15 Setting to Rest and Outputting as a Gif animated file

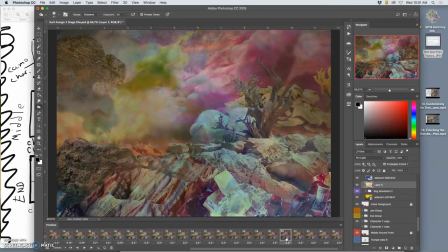0s
Okay, so at the end of the last video, I was trying to figure out how to set the video to reset. And I didn't want to just have this creature kind of pop up into its original position, because the whole point is that it kind of blends into the landscape from the beginning, right?
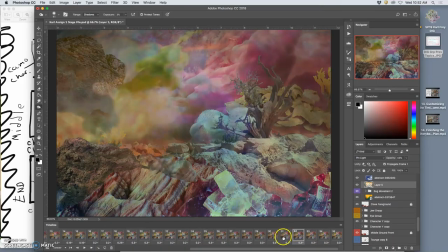19s
So what I did is I used a tween, and that kind of faded the character in slowly. But I need to mask that and slow that down a little bit, so the eye gets used to it with the changing mist.
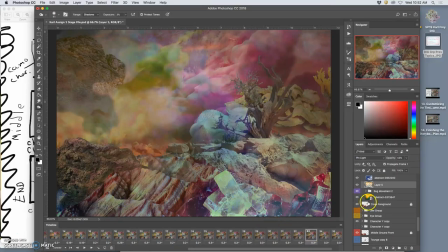35s
So I'm adding, just duplicating and then playing with the atmosphere a little bit as it resets. It's like distractions in a magic trick, right? You don't want anything just too obvious.
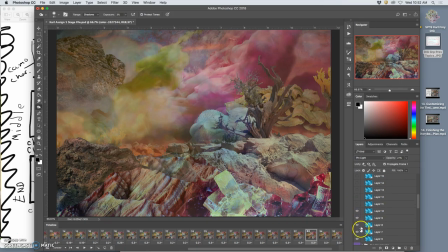55s
And then I'm also trying to roll back these blues as I go.
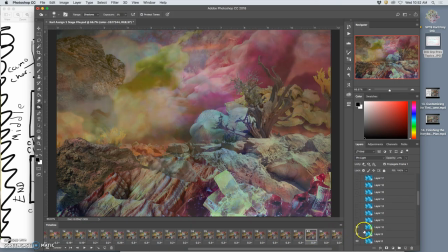70s
Because even though they've come in really slowly, they've dramatically changed the background over time.
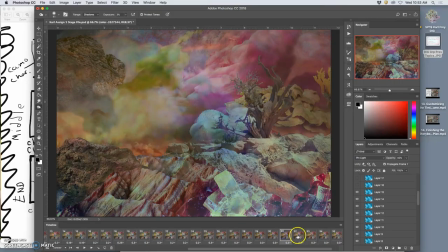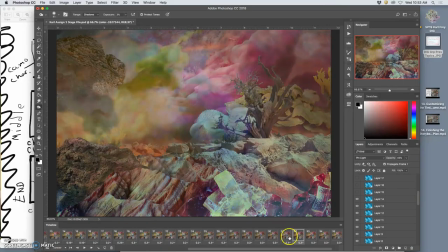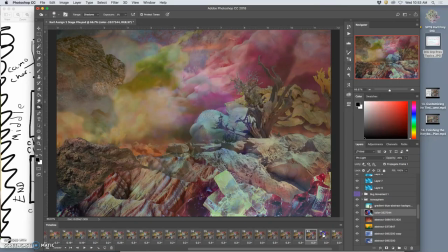Yeah, good.
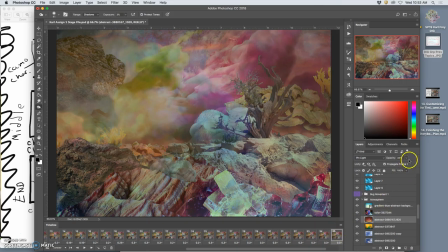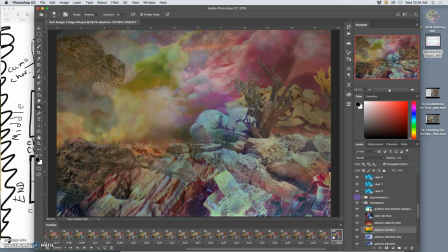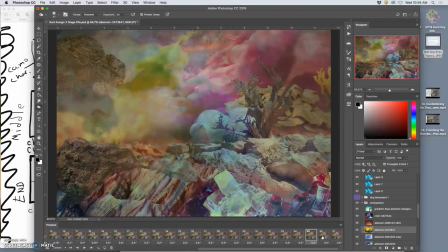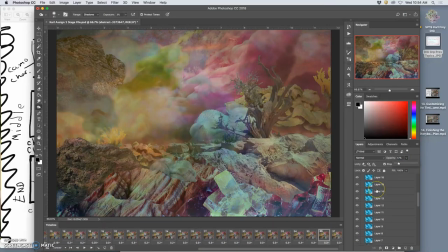So that's layer 8, this one,
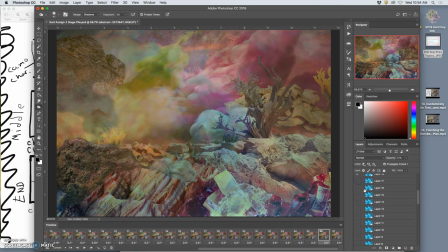176s
all these should be turned off, because remember when I tweened, it didn't roll back all these blues. I have to do that manually. Good, and then the last one.
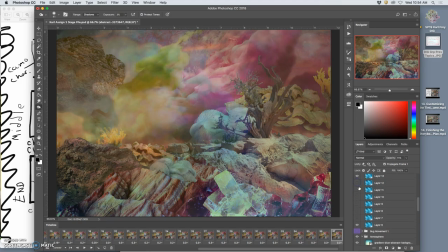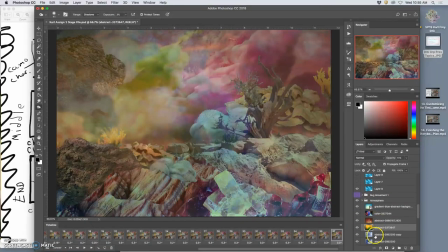211s
A little bit more of this variation. So you want some things to be animated smoothly and transition smoothly. You want other things to kind of distract and be a movement your eye can trace.
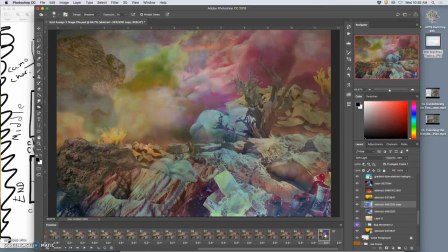Let's see how this looks. All right, so